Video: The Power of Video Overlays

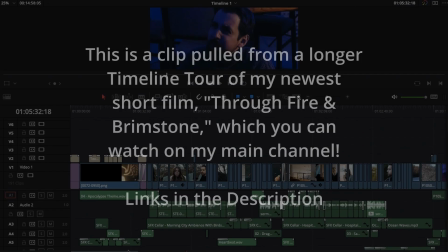[0:00]
I mean, let's just kind of take a look at when I use overlays, because most of this film is there aren't overlays,
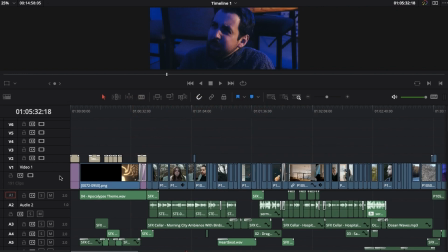[0:08]
or even like I'm not taking advantage of the stacks, the different video tracks that I could be using,
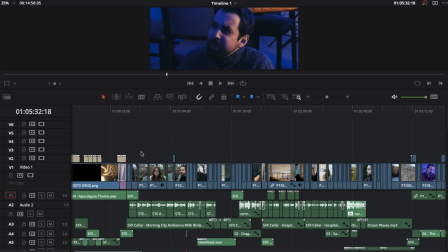[0:17]
because there are times where I'm cutting a short film, and I'll cut from one angle to the next angle to the next angle, and I'm just kind of stacking them because I'm not sure. Well, maybe I do want to go back to the other angle I had, so I'm just going to stack them to cut it. And you see that here, like you see I'm cutting,
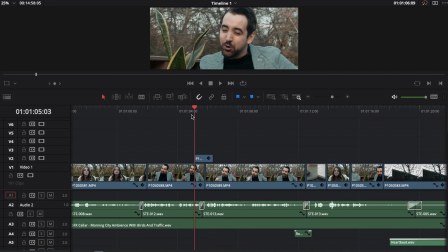[0:32]
her angle over my shot because it's like, well, maybe this is a continuous shot. That might be unifying two takes,
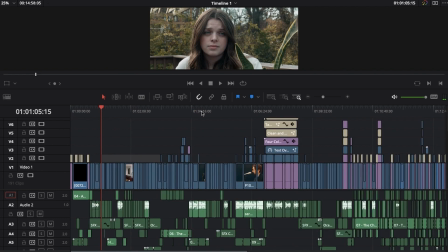[0:41]
but like that's really one of the few examples in which I have a video overlay that is used as an editing tool.
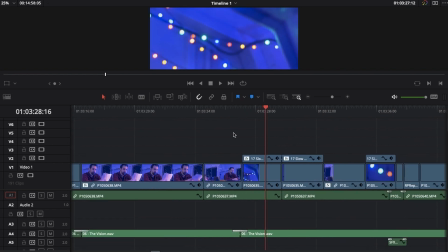[0:50]
Let's see. This is overlays as an overlay, as a transparent element to back up a shot.
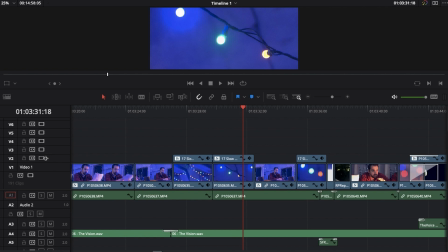[0:59]
Just to show you what that looks like. Let's disable that. So this is just, I felt like these shots were just a little boring, but I did want them to be seen for the pace of the scene,
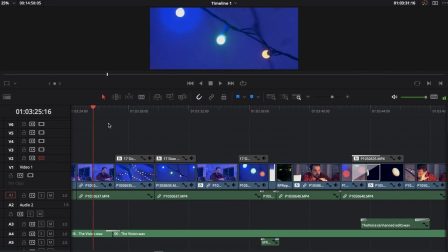[1:11]
and just because I wanted to establish these lights in this scene right before my character sees this ghost.
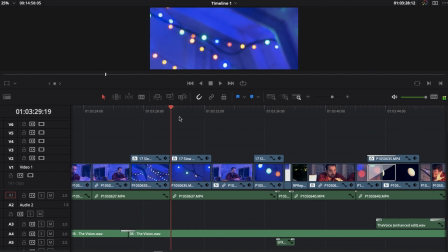[1:18]
You can see the lights taking action because they're just an important kind of visual element for when the lights talk. It just kind of gives the voice a body, and I wanted to just kind of establish like that there's kind of a quote unquote source for the voice, something he attributes it to, something he can focus on.
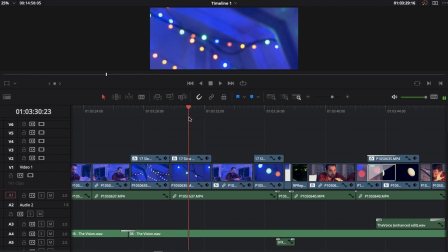[1:34]
And I just wanted to give extra movement to that shot with this just kind of transparent smoke element.
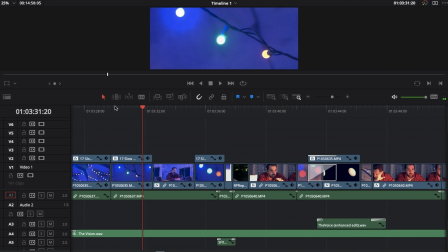[1:38]
And hopefully it's subtle enough to just basically just feel like extra noise in the shot.
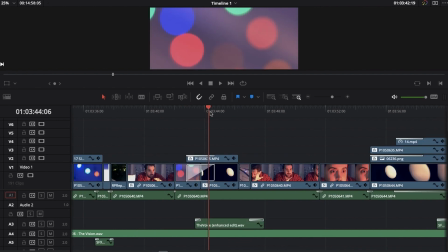[1:43]
That's all I want it to feel like. But that is added in post.
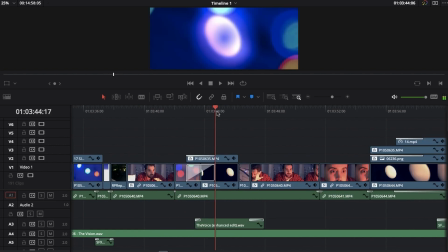[1:49]
There's some other elements here. I think there's this bokeh is the post element. Yeah, so I mean that's a totally different feel.
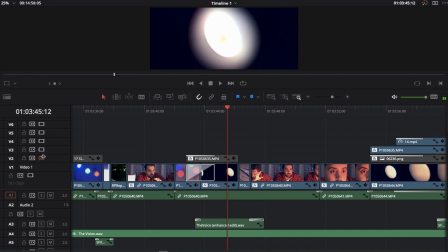[1:57]
This light that becomes visible feels totally different with this bokeh added that kind of unifies it with
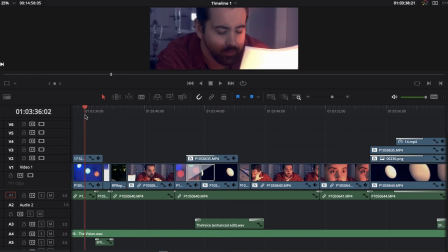[2:06]
that footage of the lights.
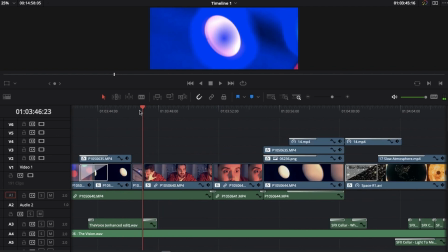[2:08]
That now feels similar to this shot, and there's a cohesiveness that comes from that comes from the layering that extends, of course, to this shot,
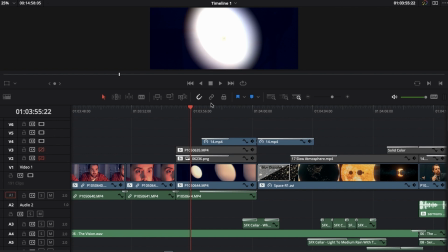[2:18]
because the bokeh is added, as well as, this is a scene where a vision appears.
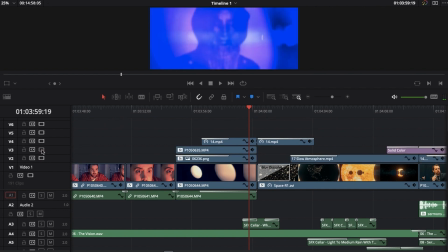[2:24]
So at the end of a shot, not only are we getting the bokeh, but we're getting this element of the mask coming in.
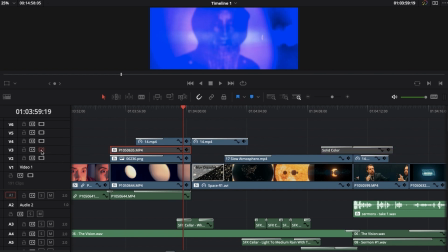[2:33]
And so that just kind of becomes this vision that comes in. Or is it this element? Yeah, there we go. So that's coming in.
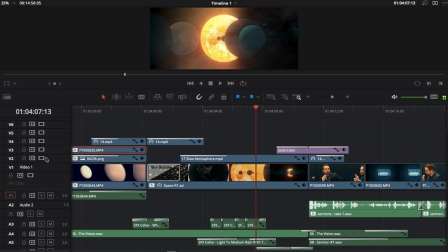[2:42]
Same here, there's some overlays where I have this visual effect shot, and I have just a little bit of smoke that is layered on top.
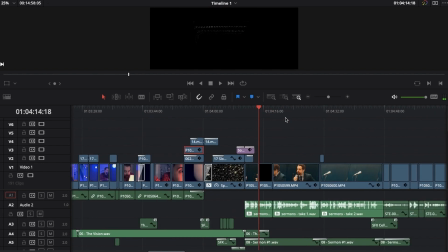[2:51]
There's some stuff like that with lens flares, of course. It's pretty basic stuff in this film. Basic editing.
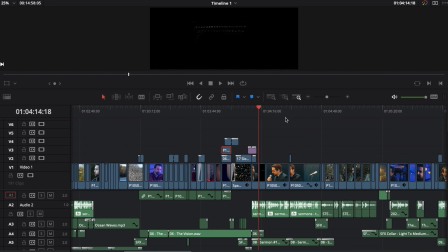[2:57]
But like I do use those tricks, but they're not, most of the film doesn't use that.
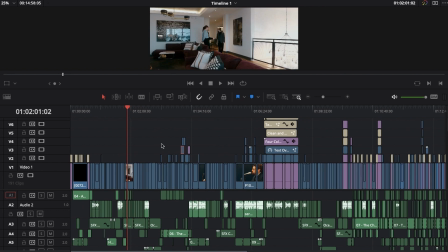[3:02]
Most of it is just, here's the footage that I got in camera, and that's what's guiding the film.
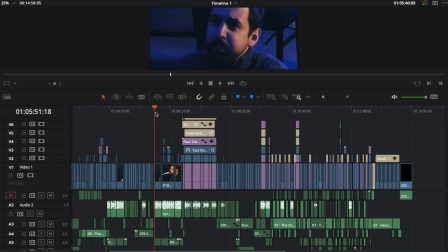[3:08]
I want it to be a little bit more, I don't know if utilitarian is really the word I want to go for, but in a way about my edit.
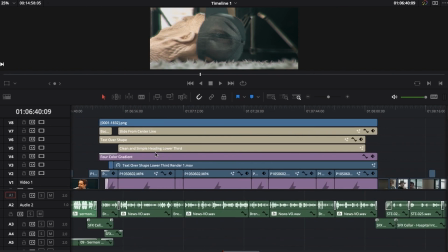[3:15]
Make sure that the story can kind of carry itself. And use the edit, to help where I can, of course.